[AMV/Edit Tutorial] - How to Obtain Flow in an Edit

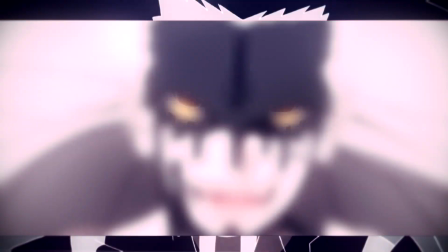[0:00]
Alright, so today I'm going to be making a tutorial on what I think flow is.
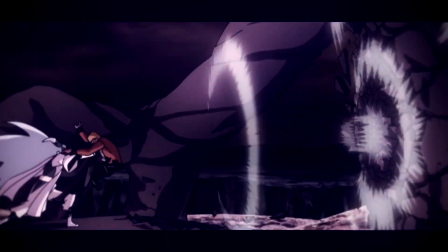[0:05]
Flow can mean a lot of different things to a lot of different people, so don't take my tutorial for the exact definition of what it is and what it means.
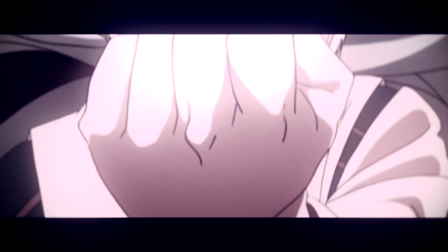[0:12]
I'd say flow primarily comes in the form of correct scene selection, audio, and transitions. Having scenes where the characters are doing similar actions help with flow for sure. So for our first example, it's going to be Sasuke and Momoshiki right here.
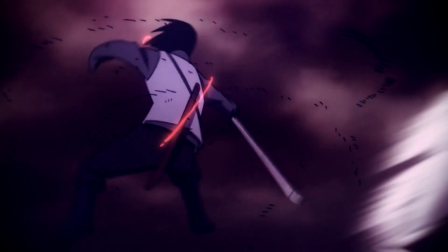[0:27]
Sasuke is flipping in the air, and after his kick I managed to find a scene where there's also another flip in the air.
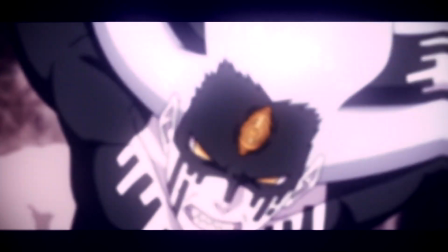[0:33]
This happened to be Momoshiki. So at this point I lined up the scenes one after another in conjunction with the song.
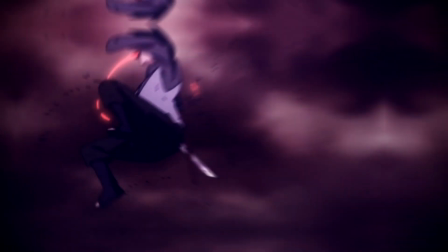[0:41]
I also used blur mode curves as a transition here on Sasuke when zooming out to make their bodies kind of line up in respect to where the camera is.
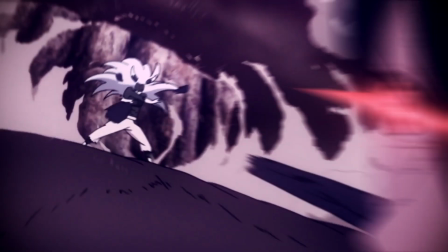[0:49]
This produces a scene that in a way feels somewhat natural to occur one after another, and that's what I feel flow is.
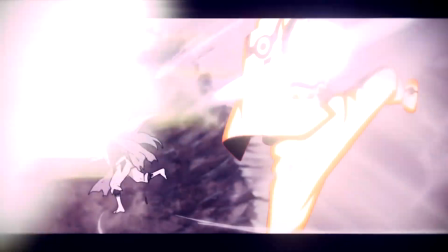[0:58]
So for our second example, I'm going to be showing that you could do this with a mask transition.
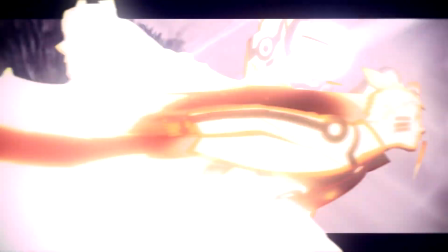[1:03]
Mask transitions can sometimes force flow even whenever it doesn't appear to work initially.
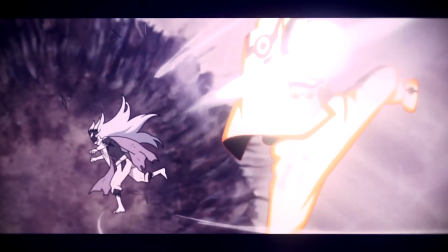[1:08]
For example, here I have Naruto dashing in as a mask.
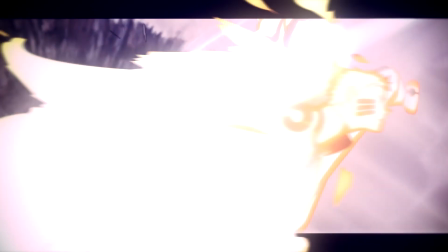[1:11]
This mask goes in front of the current scene, which eventually leads to the next scene where Naruto and Sasuke are dashing together.
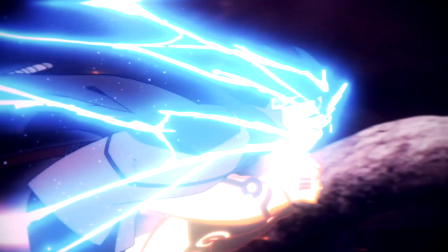[1:17]
This is what I mean by forced flow. There isn't really a good way to make the scene flow from one to the other, which is the initial thought.
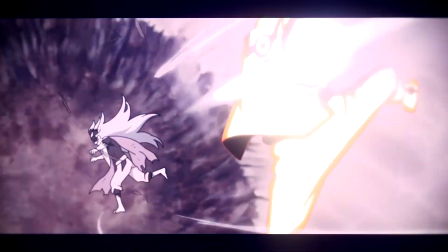[1:24]
But I really wanted to use the scene of Naruto dashing because I had an idea for flow in a future point of the video.
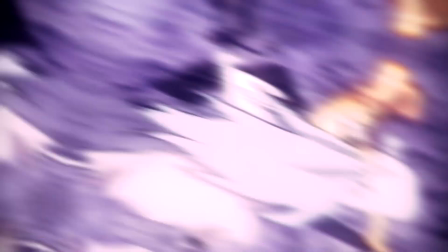[1:30]
So a mass transition seemed fitting. This doesn't mean you have to do a mass transition every time.
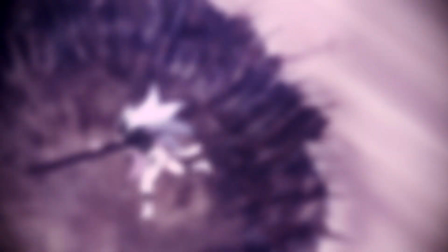[1:36]
This is why flow is hard to master. And when I say that, I definitely don't mean that I've mastered it either.
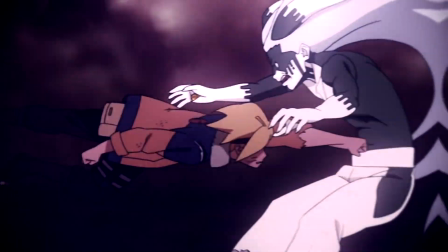[1:41]
I think there are a few good showings of what flow looks like in this particular part of the edit, however.
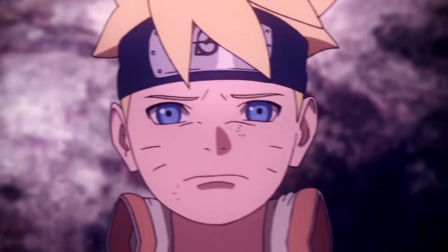[1:46]
Since flow can change during the edit and from different edits entirely,
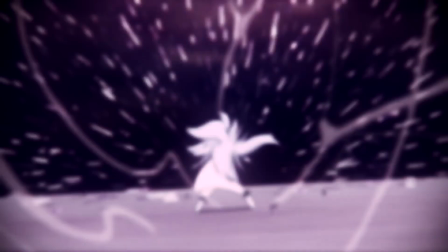[1:50]
it's important to know that there isn't necessarily a formula that you can plug in to get flow in every edit every single time.
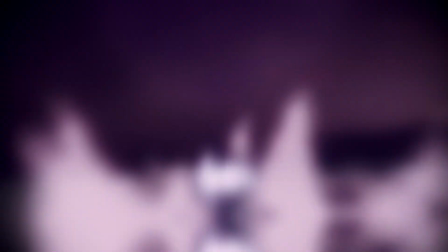[1:57]
Those two examples are pretty surface level.
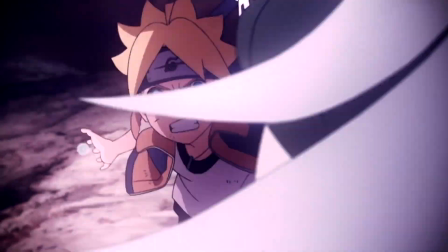[2:00]
There are a lot of editors that are far better than me and have different ways to achieve flow as well, so this is kind of just my take on it.
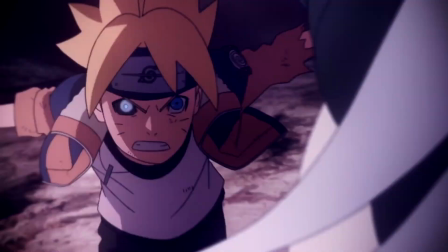[2:07]
Remember to note that flow can be difficult sometimes just based on song choice. In my opinion, not all songs can support a good constant flow.
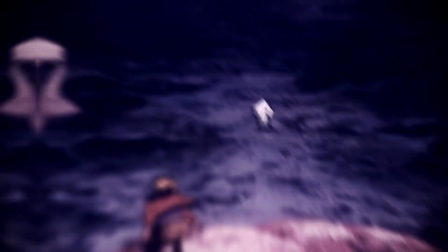[2:15]
And of course, this is just my opinion, so don't take it to heart.
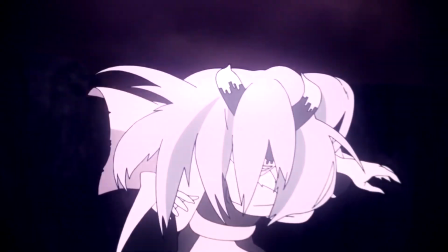[2:19]
So to kind of round everything up in a knot, flow can be subjective, flow does not have a formula,
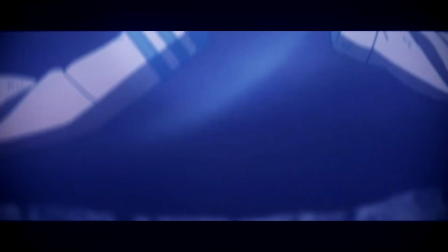[2:26]
and flow is mostly dependent on scene selection, music choice, and transitions.
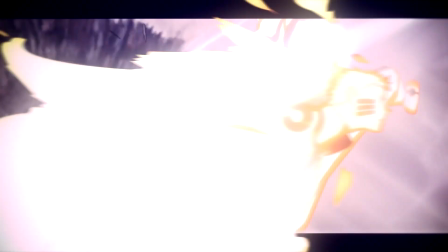[2:31]
Well, that concludes my tutorial on what I think flow is and how to achieve some amount of flow.
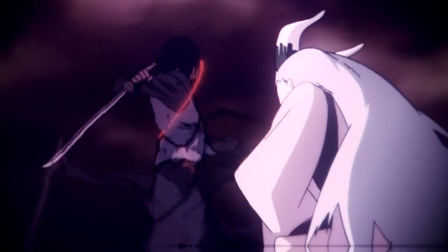[2:37]
If there's something else that you would like to learn, leave it in the comments below and I'll see what I can do.
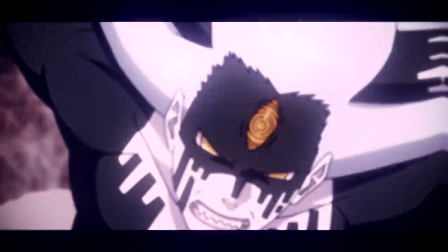[2:42]
Of course, some topics I wouldn't consider myself well versed in enough to make a tutorial for, so bear with me with that.
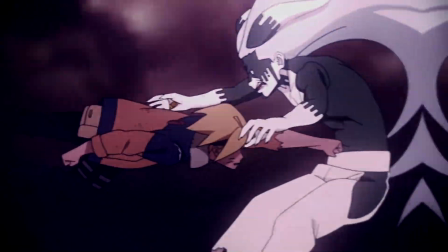[2:49]
So thanks for watching and I'll see you in the next tutorial.